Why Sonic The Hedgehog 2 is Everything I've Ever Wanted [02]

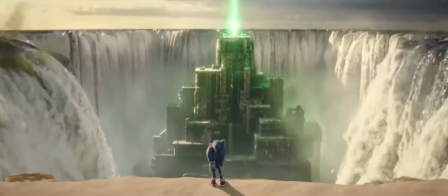Like the shot of the labyrinth in the ocean of Sonic standing on the cliff looks so grand in scale I'm almost expecting the Disney logo to appear above it.
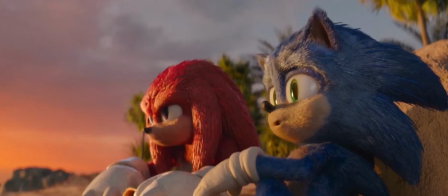The beach scene in particular has some great sunset lighting that makes the whole shot look so pretty.
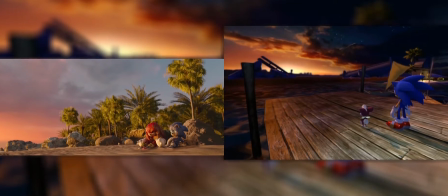It looks like a screenshot of an Adabat night stage from Unleashed made into real life.
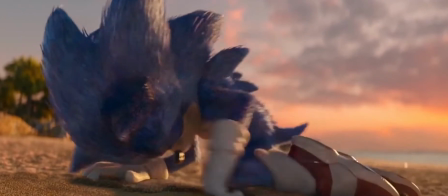Actually, this scene is one of my favourites when it comes to all the little details on the characters that make them feel real.
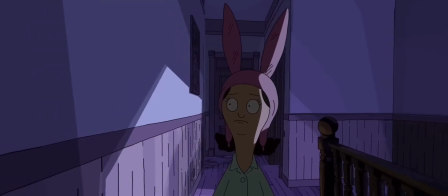Instead of listening to the great conversation about their similarities and becoming part of a family,
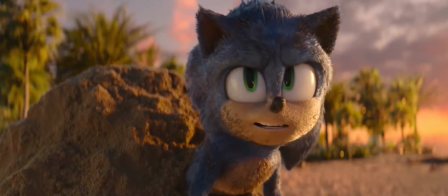I was looking at all the little sand particles hanging onto Sonic's fur and quills, because it's just so impressive.
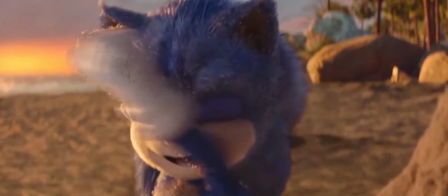Although, do the sand particles not have motion blur here, or am I going insane?
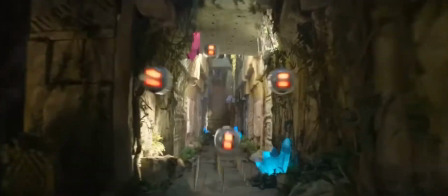Even during the parts of the movie where Eggman is running through the labyrinth,
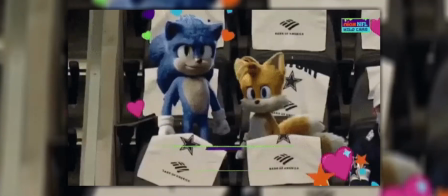the green screens are done surprisingly well, most likely because, sometimes, it wasn't a green screen.
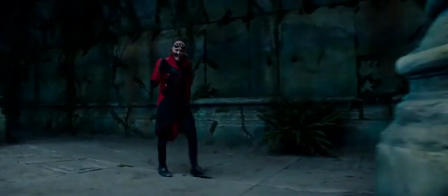They really made an actual labyrinth set, and I think that's awesome. In fact, a lot of the sets and objects are surprisingly done practically.
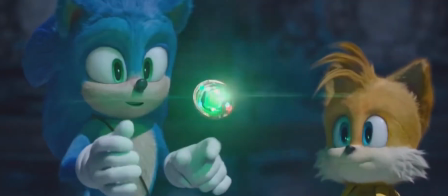That cool Chaos Emerald compass? Yeah, they really made that.
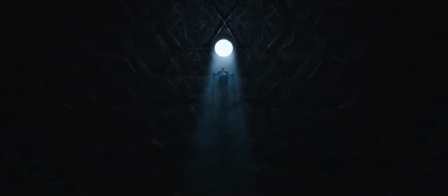And I'm guessing they used wires to make Robotnik look like he's floating, even if it makes him look like a Mii character.
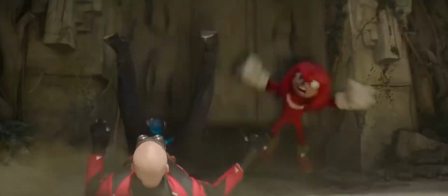The heavy use of practical effects combined with CG probably explains why when they do use CGI, it looks so good.
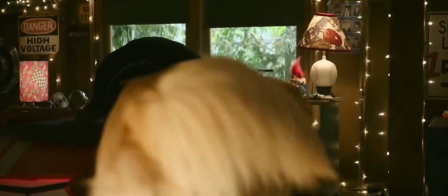This is how you combine practical and digital effects. I love it.
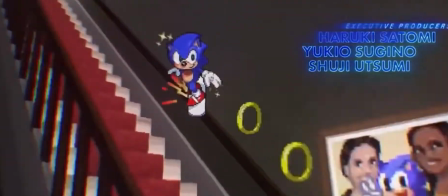This whole movie feels like an animated film come to life in the real world,
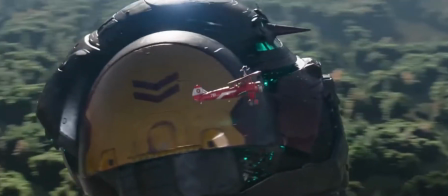and I couldn't be happier that this is the style they seem to be leaning into for this universe.
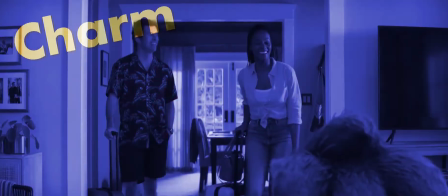The animators and VFX teams didn't need to give everything as much charm, quality, and personality as they've done here, but I'm massively glad they did.
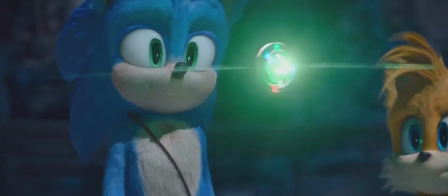Having the character animation be so good is especially great,
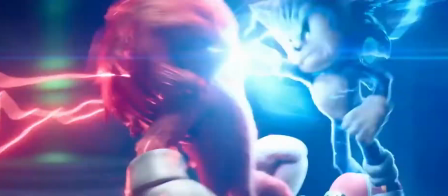because it makes those action scenes some of the best in the entire Sonic series.
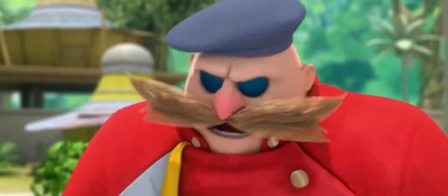Stuntman in!
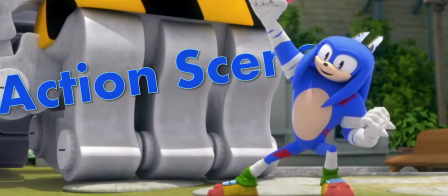And action!
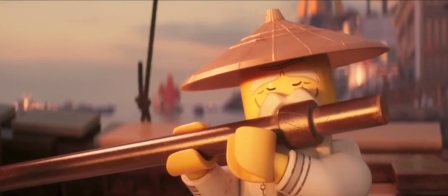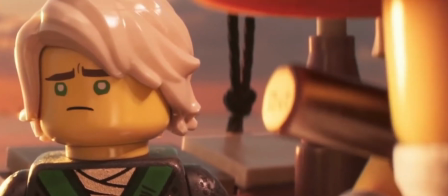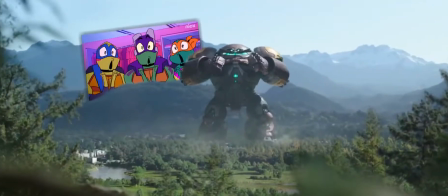The action in this movie is so good. So good, it deserves its own segment.
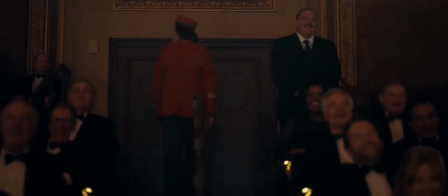When I first finished watching Sonic the Hedgehog 2,
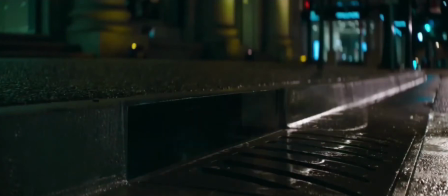one of my first thoughts was that the individual clips of these scenes were definitely gonna get millions of views on YouTube.
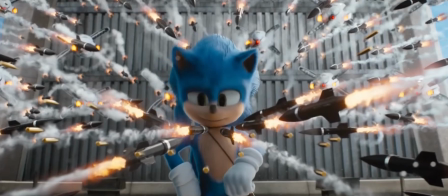And I was right. For context, the rooftop missile chase scene from the first film somehow has 31 million views.
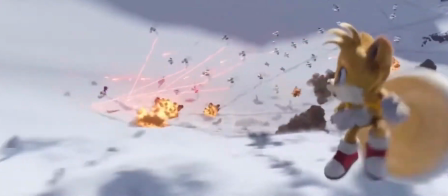And although that scene is awesome, there are so many amazing action-packed moments that exceeded in the sequel.
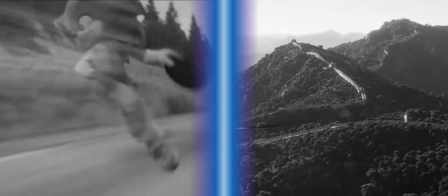Where the first film had its variety of fun moments like the car chase and Sonic running around the world,
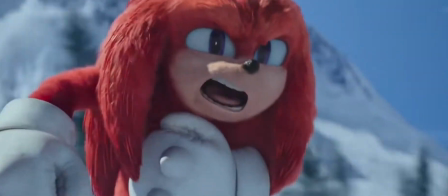the sequel has Sonic and Knuckles being cool, wild and groovy, snowboarding away from an avalanche,
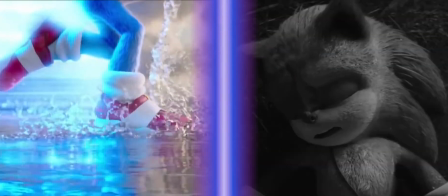Knuckles obliterating Sonic in his own home, Sonic running across the ocean to reach the Master Emerald in an intense test of courage and skill,
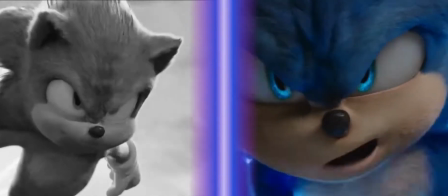an epic one-on-one showdown of unstoppable forces, and even one last fight against the Death Egg robot,
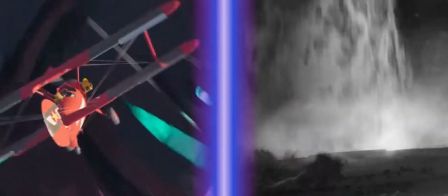finishing with the ultimate crescendo of a power move with Super Sonic just demolishing Eggman.
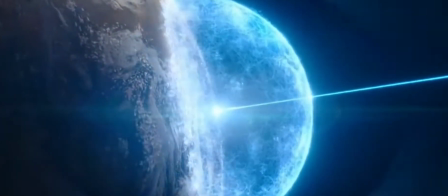Just from those quick descriptions, you can tell how much bigger in scope Sonic 2 was able to go for its action.
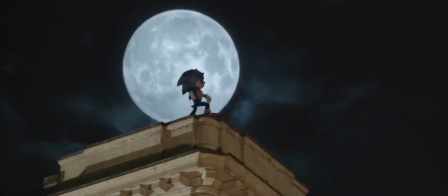I think the creators knew this too, with Sonic pretending to be Batman fighting crime and all, although,
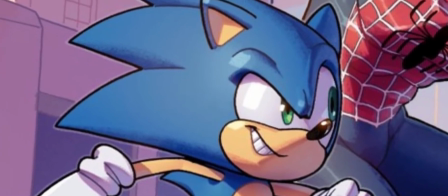if you ask me, Sonic in this movie is probably a lot more like Spider-Man than Batman.
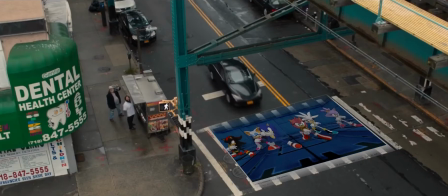Hey! You're that guy on YouTube, right? Don't flip!
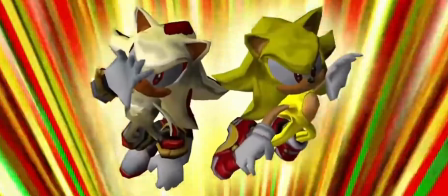Yeah!
Sonic as a franchise has always had its epic moments, whether that be story or gameplay-wise.
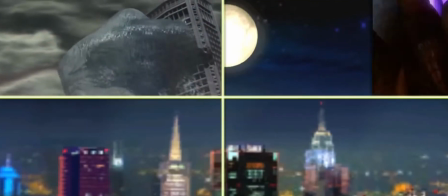We've had a giant chaos creature flood a city, a million-year-old Gaia monster emerging from the Earth's core,
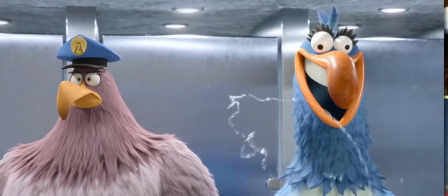a madman blowing up the moon, with anything but urination, and the list goes on.
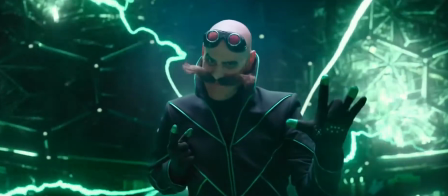And it's great that this movie seems to be leaning into the grand scale of the game's
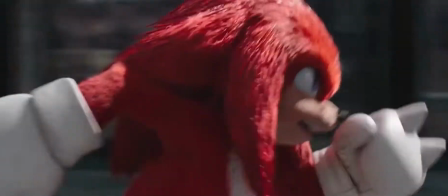best action moments to really create that unique tone the Sonic series has,
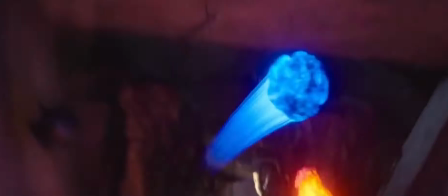allowing the action in Sonic 2 to be super fun in its own way.
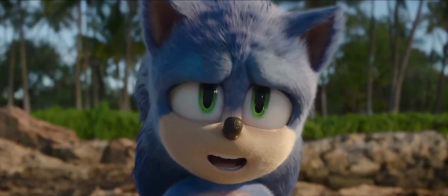I think part of what makes the action so thrilling and unique is all the different set pieces they use throughout the film.